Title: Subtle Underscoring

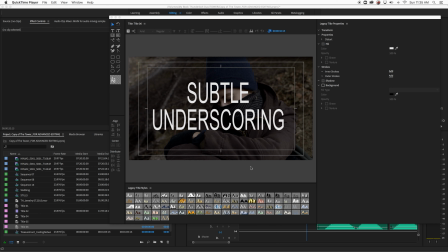0:00 Another term you will hear in audio mixing for movies is underscoring. And that's when the music is underneath what's happening and it should be almost
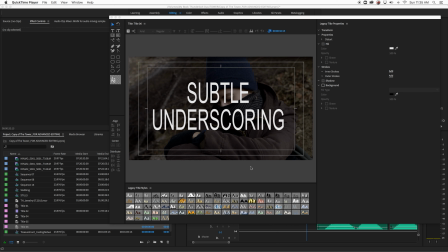0:15 unnoticeable, but it's used to add mood. Very popular now in like the sci-fi world that or the horror movies, just that constant sort of drone sort of style. Um, where it's obvious is like
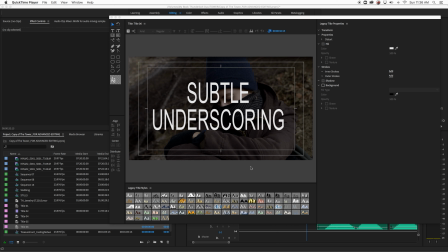0:33 dramas or romantic comedies that overuse it and have it, swell up at a dramatic moment. That's kind of, a style that I don't particularly care for. But and I don't really have an example of that on my own work.
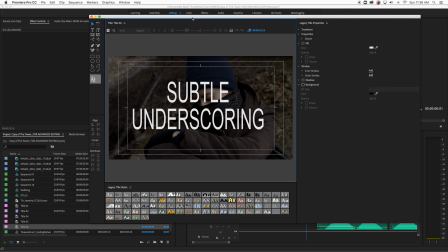0:47 You could look that up on YouTube or whatever. But this is what I have to work with. So I had that obvious one with the commercial, and then this is the short film I made, which I've used before.
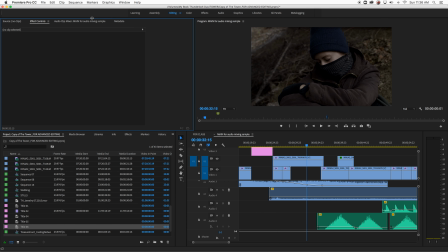0:59 And this is some music that I did underneath. So the beginning is I was looking for something. I created this music in GarageBand and did some sound effects. I'm not really a musician, but I dabble.
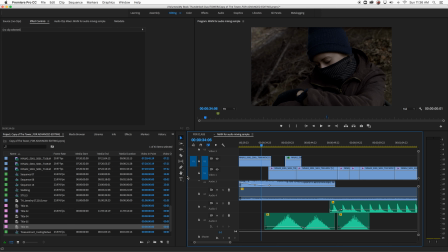1:13 I wanted something just very subtle and kind of creepy to sort of set the mood.
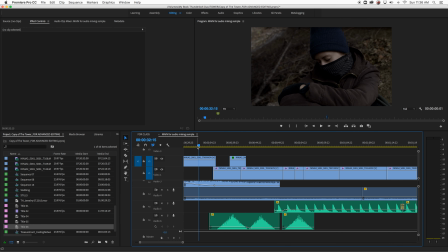1:19 So I'll play a little bit for you. And again, I will export this section for you to watch. But you can see it's underneath. Here's the music, is the green portion underneath. And I don't have it start until after I set until the story starts.
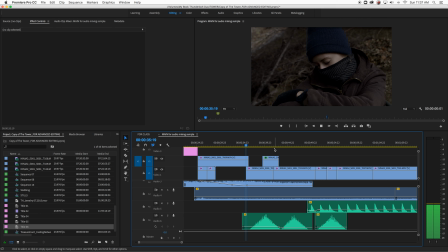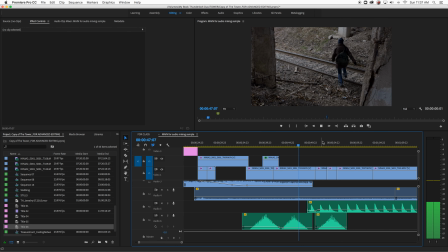So sorry for the creepy shot of like the animal skull, but it was like there, so we used it,
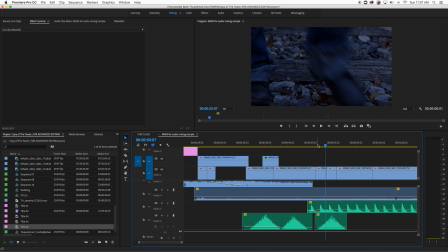2:07 and and then she kicks it, and it is a subtle way to start that rhythmic music.
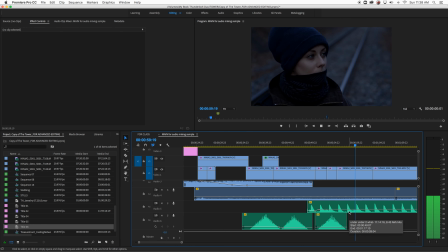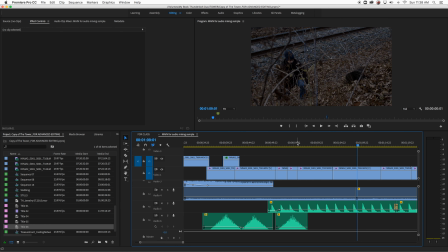2:39 So I'm just building a little tension with that sort of little pulsating beat underneath. I'm It's really underscoring when you can still hear the ambient sound. I guess that would be the difference between what I was doing before with the incubate is that you don't even hear any other sound, you just hear the music.
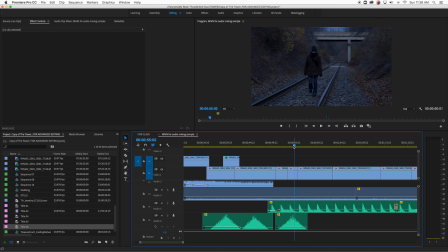2:58 Here you hear the leaves rustling, her walking, the car door, and the music is just very subtly underneath.
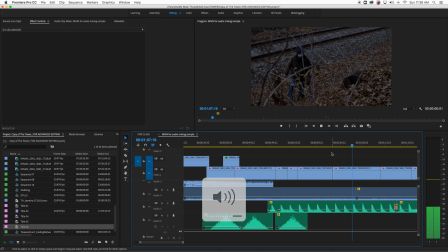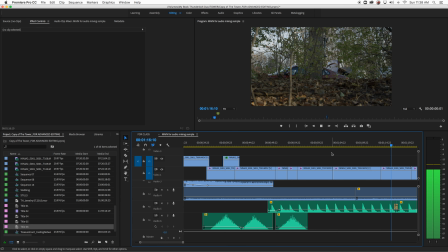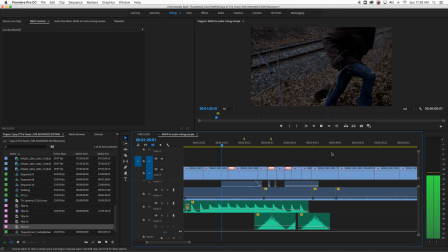And then when the music stops, I don't want you to notice that I stopped the music. That would be a huge difference with underscoring versus the aggressive.
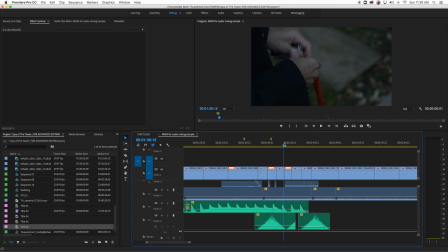3:48 Is that I'm hiding those edits. It's the theory being almost if you notice it, it's too obvious. So we don't want to notice anything. We want it to just all sort of meld together.
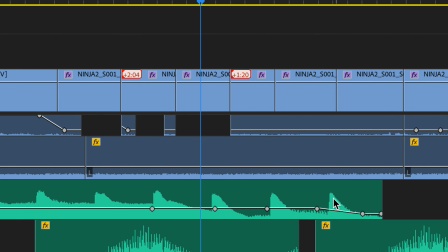4:02 So as you can see down here, I have my little pulsating beat, and then I have my little weird wispy sound effect
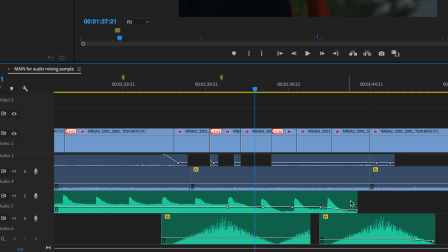4:11 coming in, and I sort of worked it all together here for a subtle,
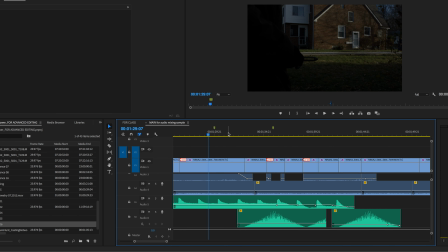4:17 weird transition of space and time and action.
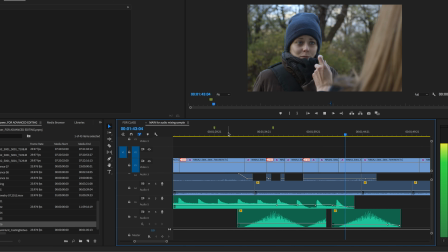4:32 Don't. I'm sorry. I didn't mean to startle you.
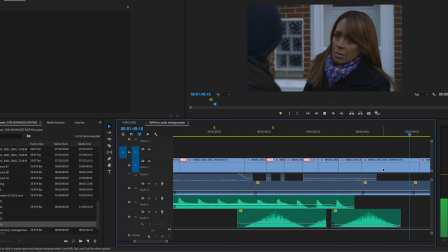4:40 Sweet girl. I'm lost.
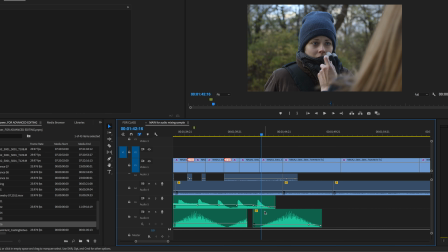4:44 So you go back here, you see I ramped it, or potted it, or ramped it down.
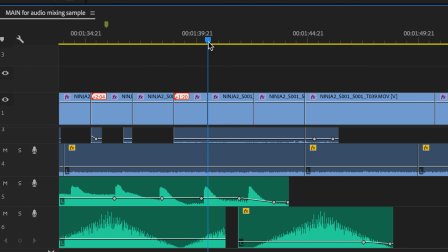4:52 I want it to just disappear without even the audience noticing it. I want it to be the goal being that the audience is drawn into the story, and you're not even listening to the music. The music is just underneath and kind of creating an eerie feeling to the whole thing. And I just add my keyframes and I ramp it down.
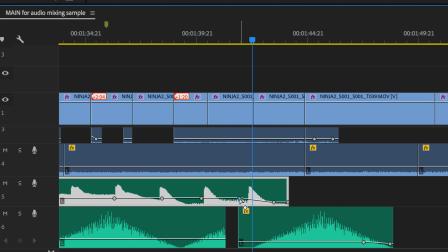5:10 If you want it to be even, this is a technical thing, but if you want it to be even more subtle and have a more effective ramping,
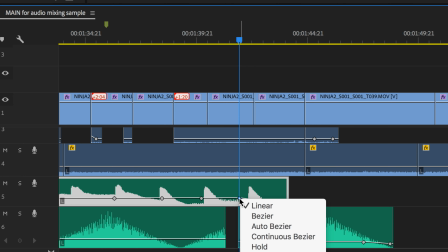5:16 you right click on that keyframe and you get the Bezier or auto Bezier, and that puts a curve on it.
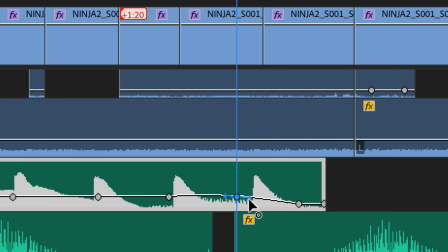5:26 Here's your curve, and then you can manipulate it even more so it's more of a subtle change in
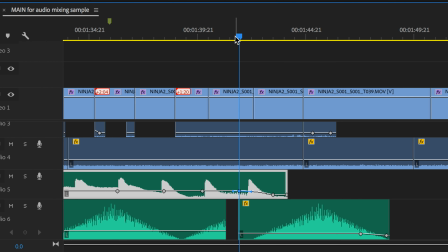5:39 what am I trying to say, loudness.
Don't. I'm sorry. I didn't.
Basically, if you hear it, and if you're ramping music in or out of the scene and it's obvious, that's what you want to try and work on.
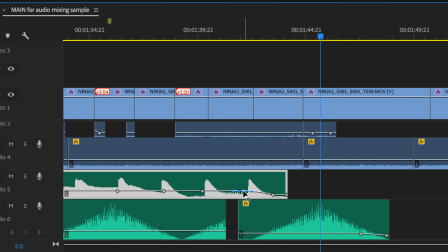5:55 You want it to be very subtle. Use the Bezier, ramp it up or down.
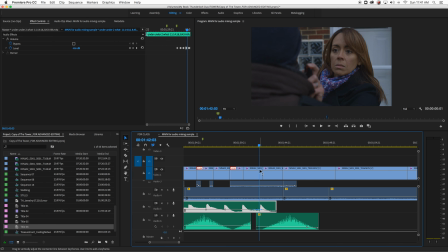6:01 You want it to be invisible. You want it to be not noticeable. Anything that's, if you want it to be noticeable, then make it noticeable. But if you don't want it to be noticeable, that's where the art of editing comes in.
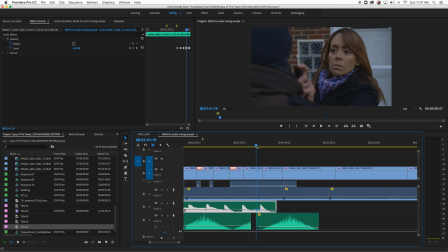6:15 That goes for picture editing too, and the conversation editing, and the constantly putting cross dissolves on everything on the audio. So you're gaining up, gaining down, and hiding all that so the audience can get lost in the story.
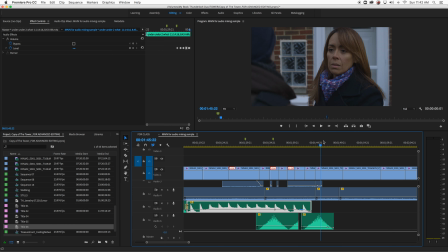6:33 Again, I will export this just up to where they start talking.
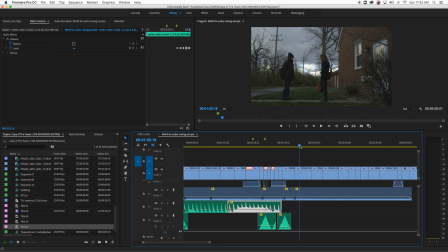6:39 She pulls her mace out, and then you can watch it from there. So that's it.
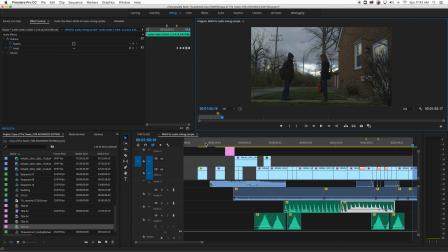6:44 Very subtle. Very subtle underscoring.